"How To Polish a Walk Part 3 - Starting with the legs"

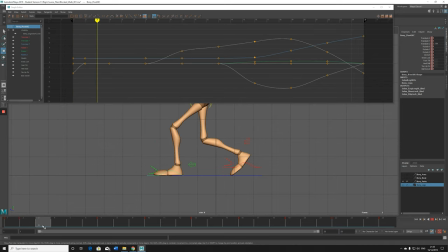[3:58]
move it back so in one frame it hits bam yeah and then we can select the other foot and be like okay we want it to slip so we press shift left key mouse button and then middle click
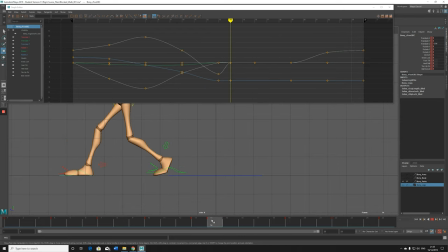[4:17]
to the frame right next to that 13 okay so what you're doing oops the other frame there you're literally just moving the timing now because you had it all set to freeze and now you can come in and you polish and be like all right i want it to snap here so you
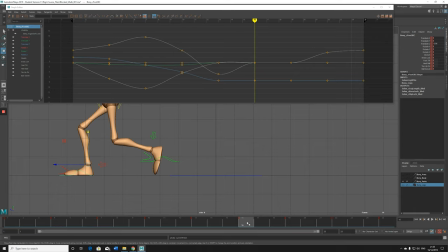[4:36]
just bring this because it's already snapping there you just shift left mouse button go over it and press middle mouse button until you get to 14 it will snap in snap then wait in yeah so if we watch it now
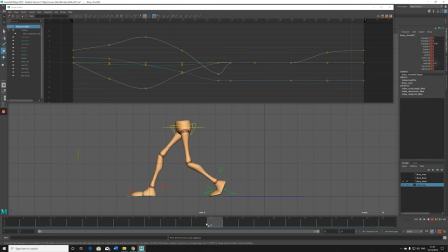[4:51]
there's a bit more of a slap going on yeah and now what you can do is you can start playing with the toe so you can get this control on this foot and go to toe so if you go to the toe here
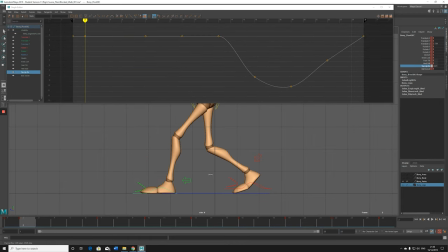[5:10]
you could go up here in the control and be like all right i want the toe to be up delayed one frame and now hit the floor then you come to the next frame and just press zero you can see in the graph editor that's what's happening it's going up coming down oops sorry
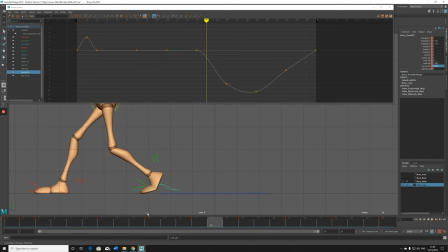[5:29]
and you can see that little delay there and then you can select the other foot and be like okay where it goes down i want the toe to be up and then zero on the next one
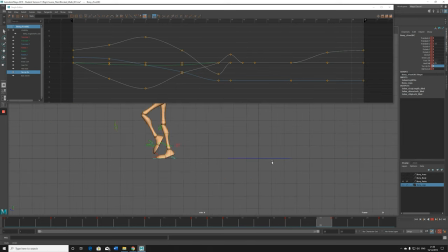[5:47]
so let me go back now flop flop flop flop see you're getting a bit more of a flop now so it's a bit more loosening up isn't it so if we go back here you go yeah so
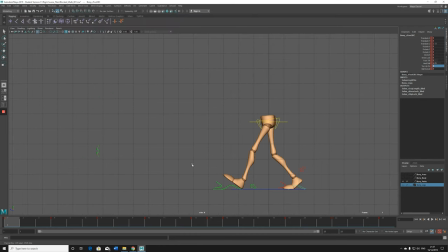[6:07]
so you can start polishing like that and if you and if you really want to so i can just get rid of this graph editor now get rid of nerves curves you can have a look at your walk like this